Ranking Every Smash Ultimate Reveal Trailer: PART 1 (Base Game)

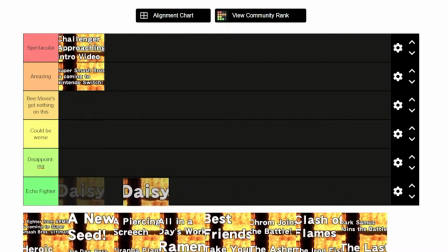(8:14)
This clearly can't be judged like the other trailers, it'll need its own tier. A piercing screech!
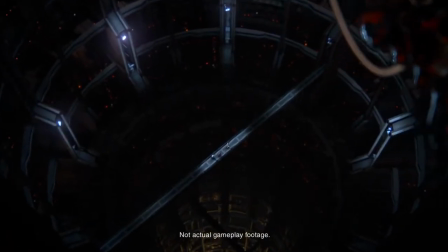(8:20)
This trailer is great at creating an ominous mood that heavily benefits the feeling of trying to deduce who it could be revealing.
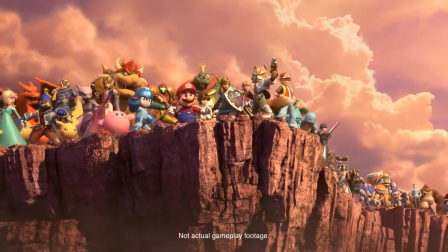(8:28)
There's no elegant valleys or ensemble cast appearances,
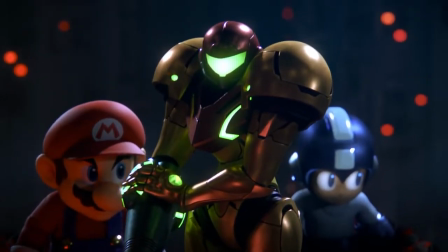(8:31)
Samus, Mario and Mega Man are just there alone walking across a secluded bridge in a giant hall, awaiting what comes to them next.
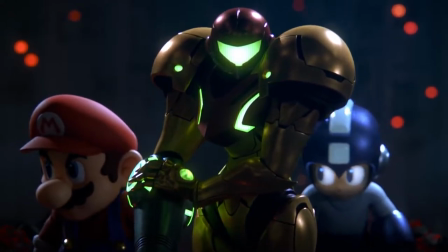(8:40)
After 15 seconds, the suspense spikes when Mega Man gets brutally impaled
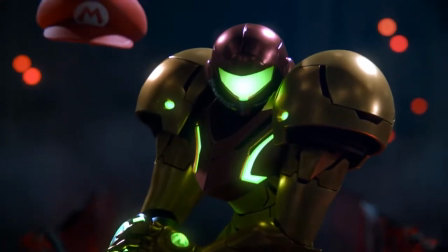(8:46)
quickly followed by Mario getting crushed Neither of which
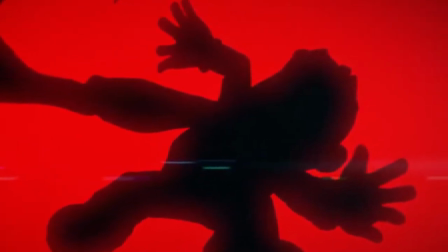(8:50)
are implied to be fake outs That is one way to build suspense in a trailer for a game
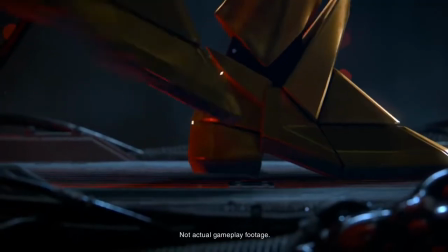(8:56)
rated 12 by Peggy One problem arises here depending on how you look at it
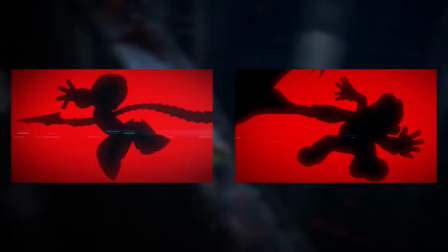(9:01)
The newcomer uses a tail and a claw both solid choices for murder But the tail gives
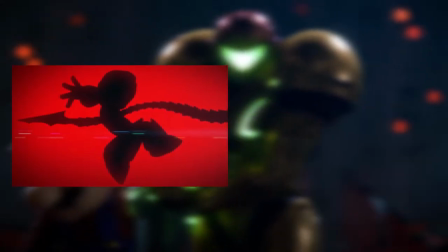(9:07)
their identity away Hints like these live and die on whether they keep the surprise,
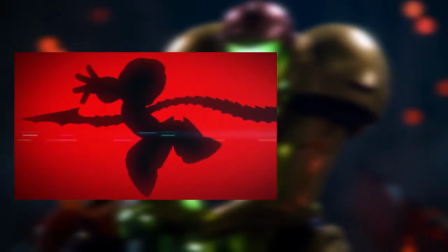(9:12)
enhance it or ruin it entirely.
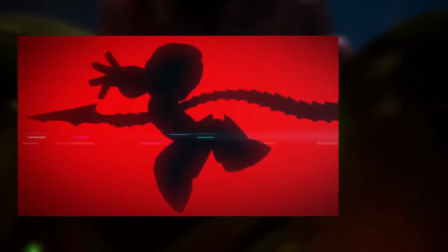(9:15)
Ridley's tale is such an iconic aspect of his design that I'd say even non-Metroid fans would have recognised it,
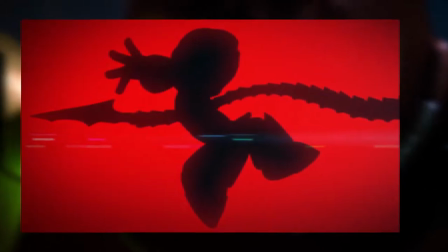(9:21)
which logic dictates should have ruined the reveal.
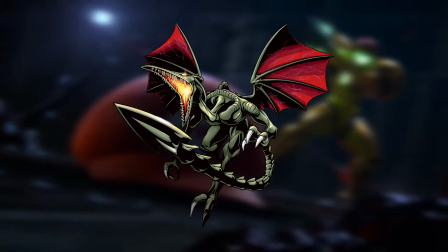(9:24)
But this is Ridley, one of the most heavily requested characters among Smash fans, who became a meme after Sakurai stated he was too big for Smash.
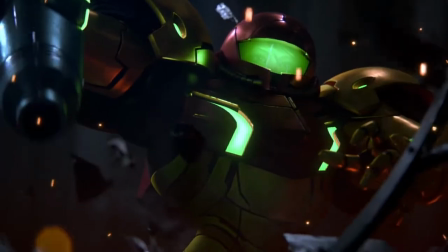(9:34)
Fans would have rejoiced regardless of whether they personally wanted him. by virtue of him finally being added after all these years.
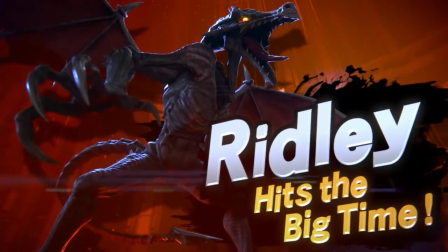(9:41)
This hint ended up enhancing the reveal for most viewers, and is woven naturally into the trailer with the ideal pacing.
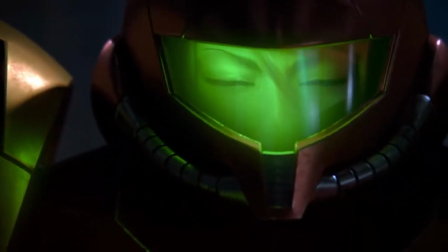(9:48)
Now that most people know who the trailer is for, the rest plays out fairly standardly.
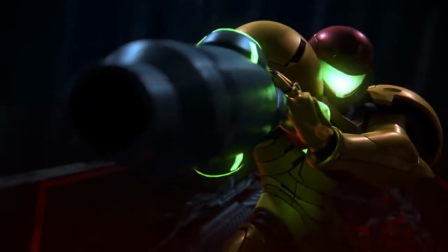(9:53)
There's this cool shot of Samus readying her arm cannon in the direction of Mario's hat on the floor,
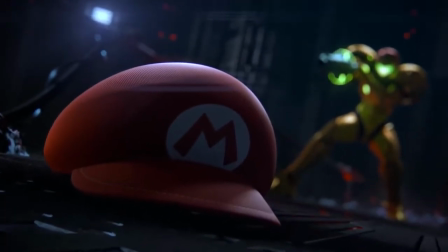(9:59)
which is subsequently interrupted by the long-anticipated entrance of Ripley's Believe It Or Not.
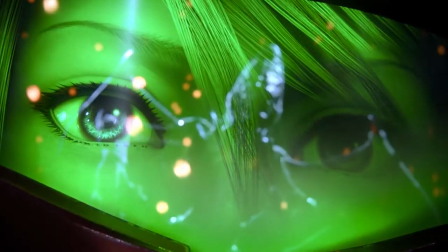(10:04)
Here's theme plays and we get a gameplay montage that I won't bother reviewing because it's all standard gameplay,
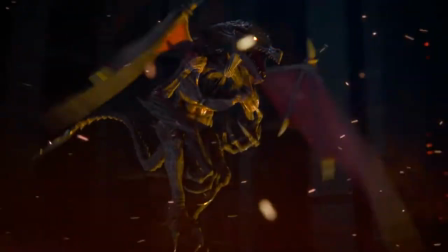(10:09)
after which the trailer ends with a stinger that uniquely isn't focused on comedy or fun.
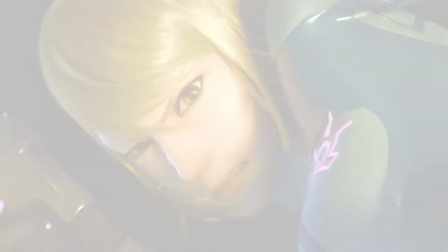(10:15)
This trailer doesn't crack a single joke throughout. It arguably doesn't have any major flaws either.
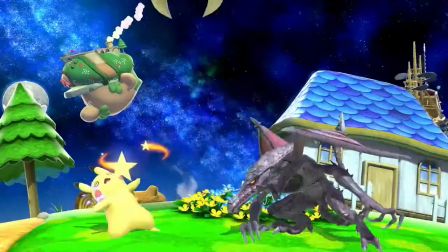(10:21)
The early reveal depends on who you ask.
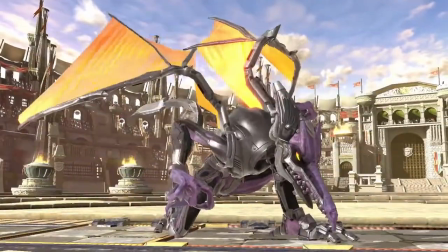(10:24)
However, I wasn't blown away by anything in it, so it sadly misses out on Spectacular tier and has to settle for Amazing tier.
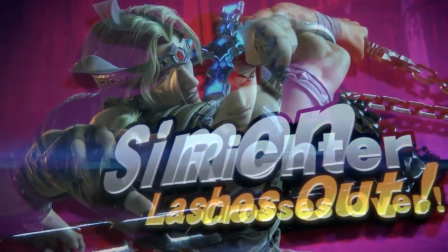(10:32)
Still a great place to be, that's why I named it amazing. Vampire Killer. Am I the only one who dislikes titles like this that give away who it is?
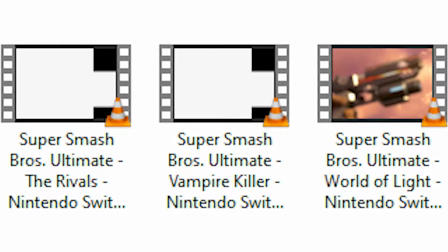(10:41)
Whatever, it doesn't matter that much.
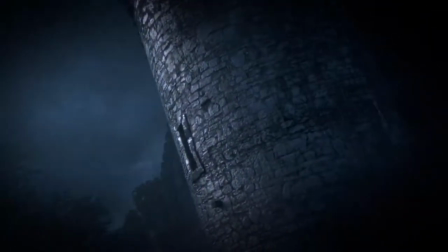(10:43)
Similar to the previous trailer, this opens very ominously, with a colourless shot of a nondescript castle in a storm,
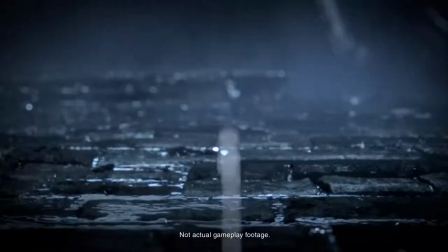(10:50)
and a reminder that this is not actual gameplay footage. Then we already get our first look at Simon, by way of a close-up of his boots, followed by two shots of him in a hooded cloak that completely obscures him.
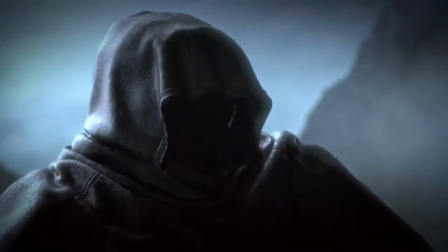(11:03)
Viewers could theoretically recognise this as Simon on a first viewing, but they'd have to be big Castlevania fans to do this. This is the kind of hint I'm good with. In the distance, we can also hear a muffled Luigi scream.
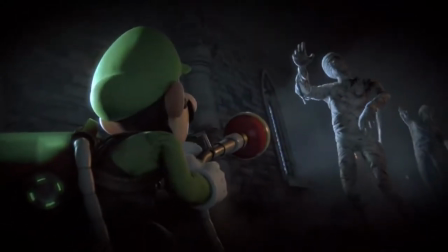(11:17)
This time, they weren't afraid to add comic relief to a more serious trailer,
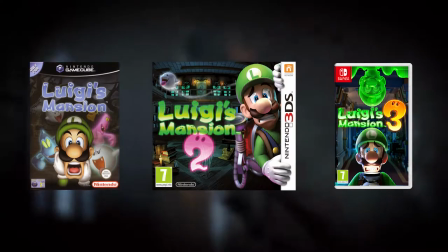(11:21)
playing into Luigi's previous Supernatural Mansion roaming expeditions, and it works here without totally destroying the mood set prior.
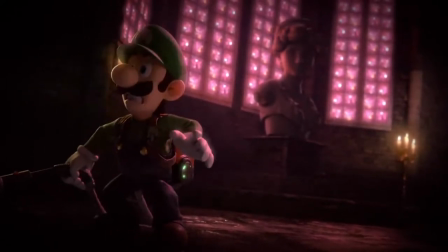(11:30)
These enemies are still acting creepy, unlike the goofy ghosts in the Luigi's Mansion series.
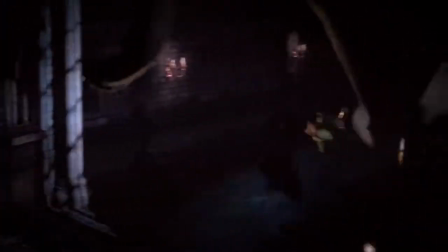(11:35)
It adds more tension as Luigi's face was a much scarier threat than he's ever seen before,
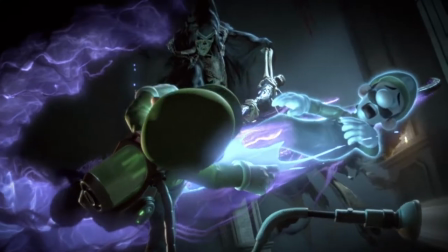(11:40)
culminating in death himself, swinging his scythe at him so hard that it physically rips his ghost from his body.
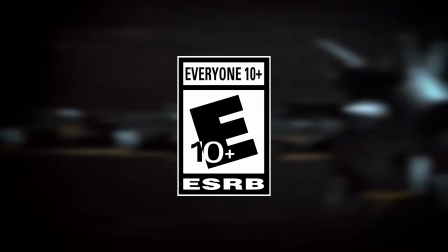(11:48)
Rated E10+, by the ESRB.
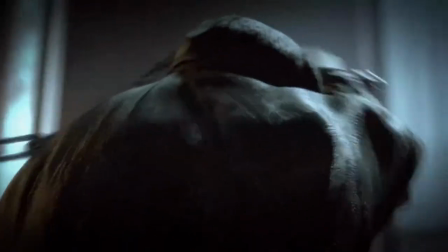(11:51)
Sadly, all good things must come with a downside, said someone who clearly didn't watch Challenger approaching intro video.
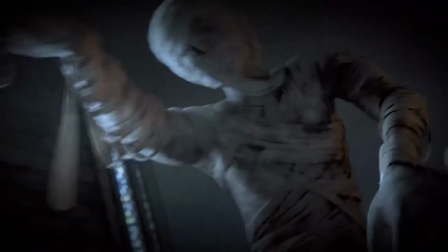(11:59)
In this case, Luigi can be seen with a brand new Polterguss design.
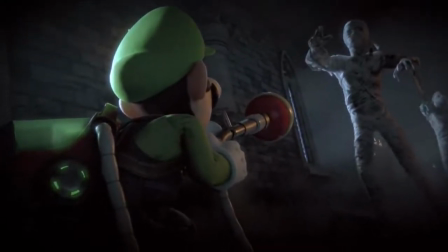(12:03)
Most people doubted that the Polterguss was redesigned specifically for Smash, and instead assumed it was to be featured in an unannounced Luigi's Mansion 3.
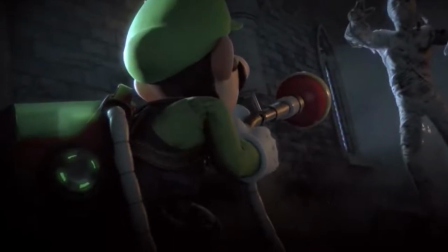(12:13)
Which it was. When Luigi was left unplayable in the E3 demo of Ultimate,
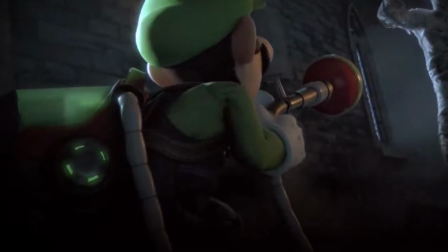(12:18)
presumably because he uses the G00 in his moveset, how did Nintendo let this slip?